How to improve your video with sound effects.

Hey, I'm back again. Today's episode I'm gonna show you how I created this video.
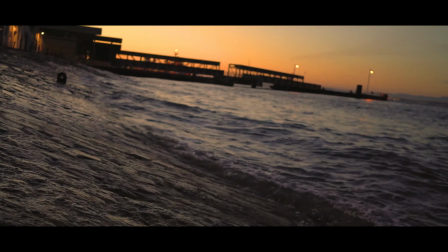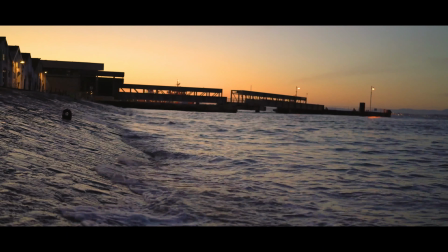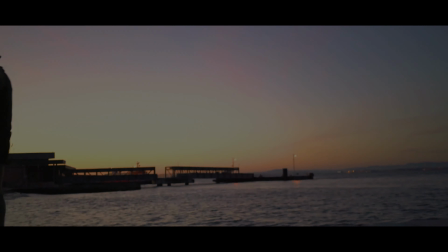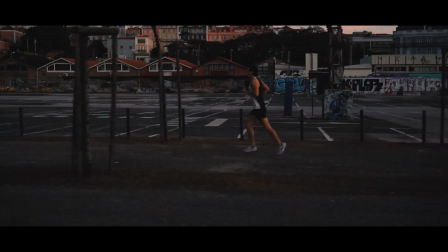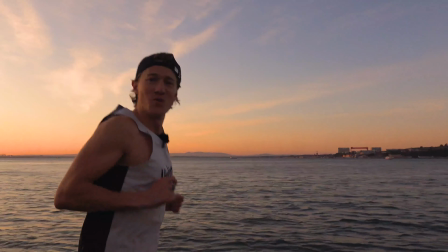37s Good morning everyone.
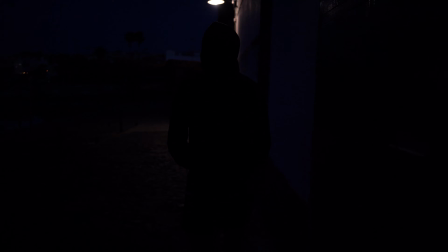42s
Me and Matt went out a little bit before 6 a.m to just capture this beautiful moment at Lisboa Port.
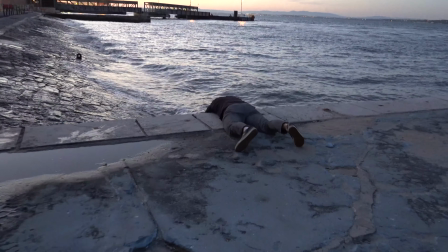49s
Right before the sun was showing I knew that I have a small window to just capture all the footage I wanted because
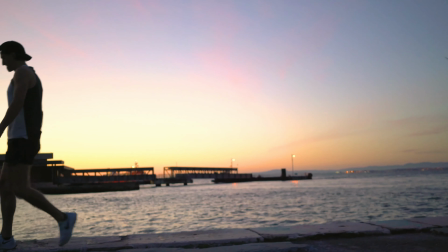57s
when the sun was up I knew that we want to have Matt running to capture the beautiful moment of a sunrise run. I'm not here today to talk about how a shot is. I'm here today to explain how you can build an edit on sound effects. I want to mention when I created this, I definitely had like a Nike commercial in my mind.
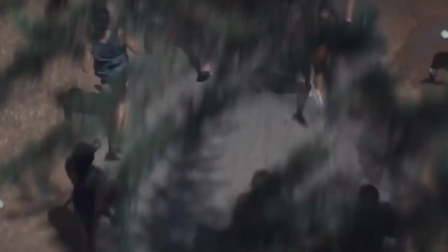79s
I wanted to create something cool, actionable and something that would catch your eye right away. But let's break down this edit.
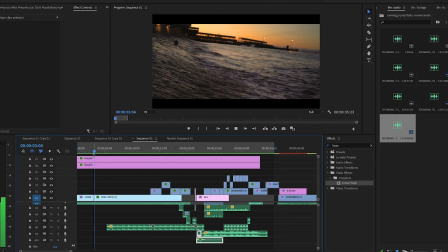86s
The first shot you hit with is the ocean hitting the port, the sunrise is rising up, and the seagulls in the background.
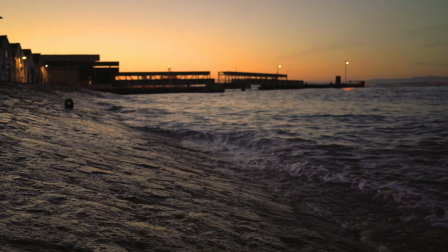94s
This puts at least me in a calm state.
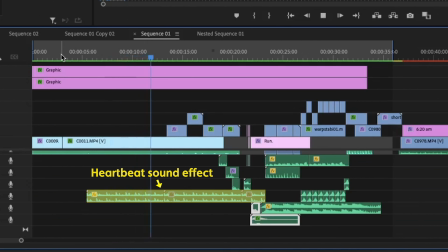98s
When we come deeper into the sunrise shot, I put on a racing heartbeat sound to just build up the tension.
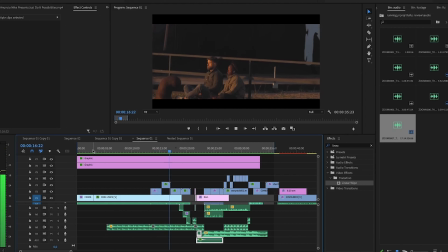105s
The most important part with sound effects, why you need to add it,
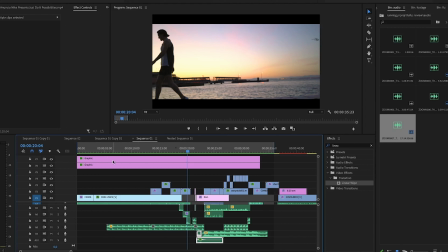109s
and why you should focus on it, It's because it makes the audience feel more present. I also want to mention the typing and the breathing part because I've been building up with heartbeat for 10 seconds here.
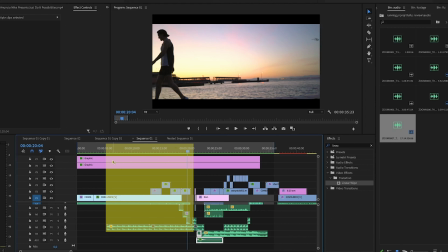124s
And then typing comes in and I breathe out like a release before everything hits.
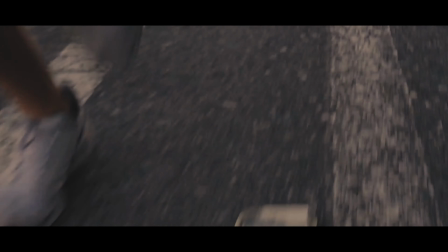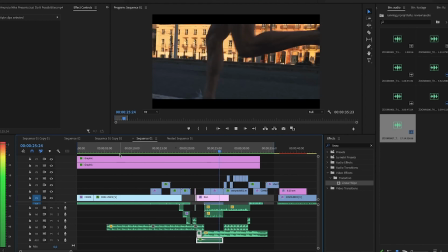140s
This footage would also work if I just had a song without the sound effects.
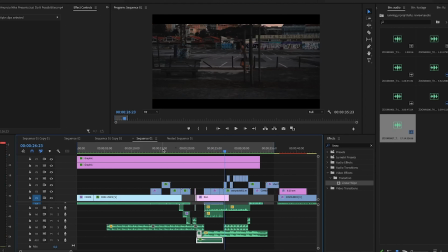145s
But when you have the sound effects of breathing and running, it creates a present feel to it.
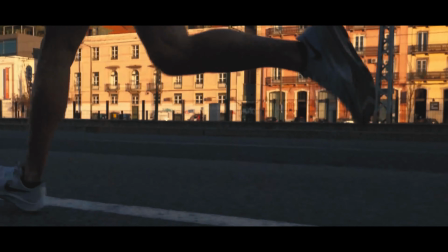150s
Here's the scene without the music.
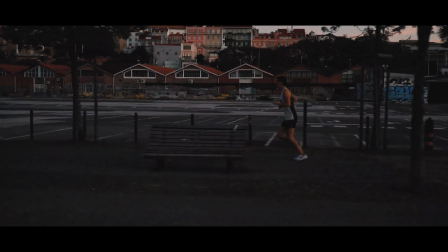154s
This shot you see right now where Matt is running past trees is built up with visual effects and sound effects.
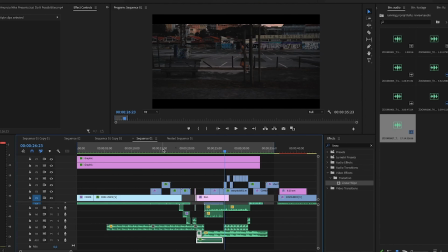162s
You can hear the swoosh sound effect repeating itself for every three it passes.
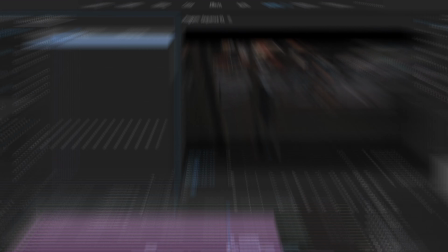168s
When we look at the visual effect I want this scene to look at it was going faster
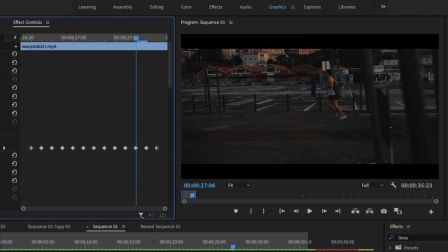173s
than it was So I found a perfect spot in the video where I passed a tree.
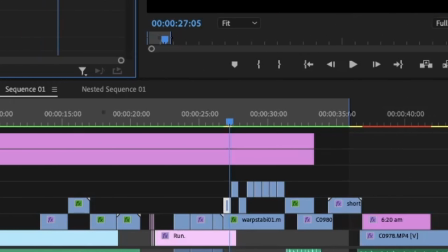178s
I masked the tree out, copied that part, duplicated the clip, and pasted it over and over again during this running scene.
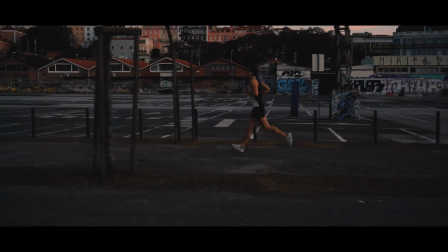187s
That will create a look where it's going fast and a lot is happening.
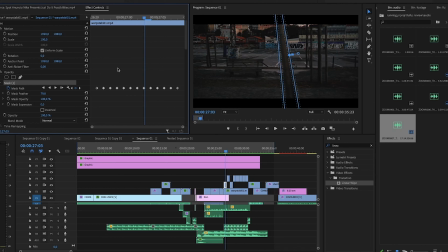191s
To make a more natural feeling, I made those trees that are passing in different sizes.
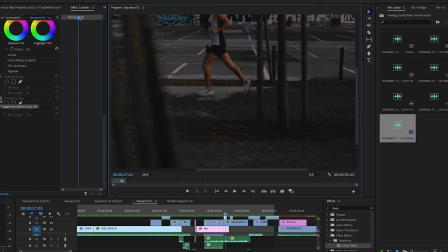198s
The second step I took was to add directional blur. when you add directional blur it will make the moving object look more realistic as you can see here when I turn it on and off is a big difference when you have the directional blur on compared to when I have it off.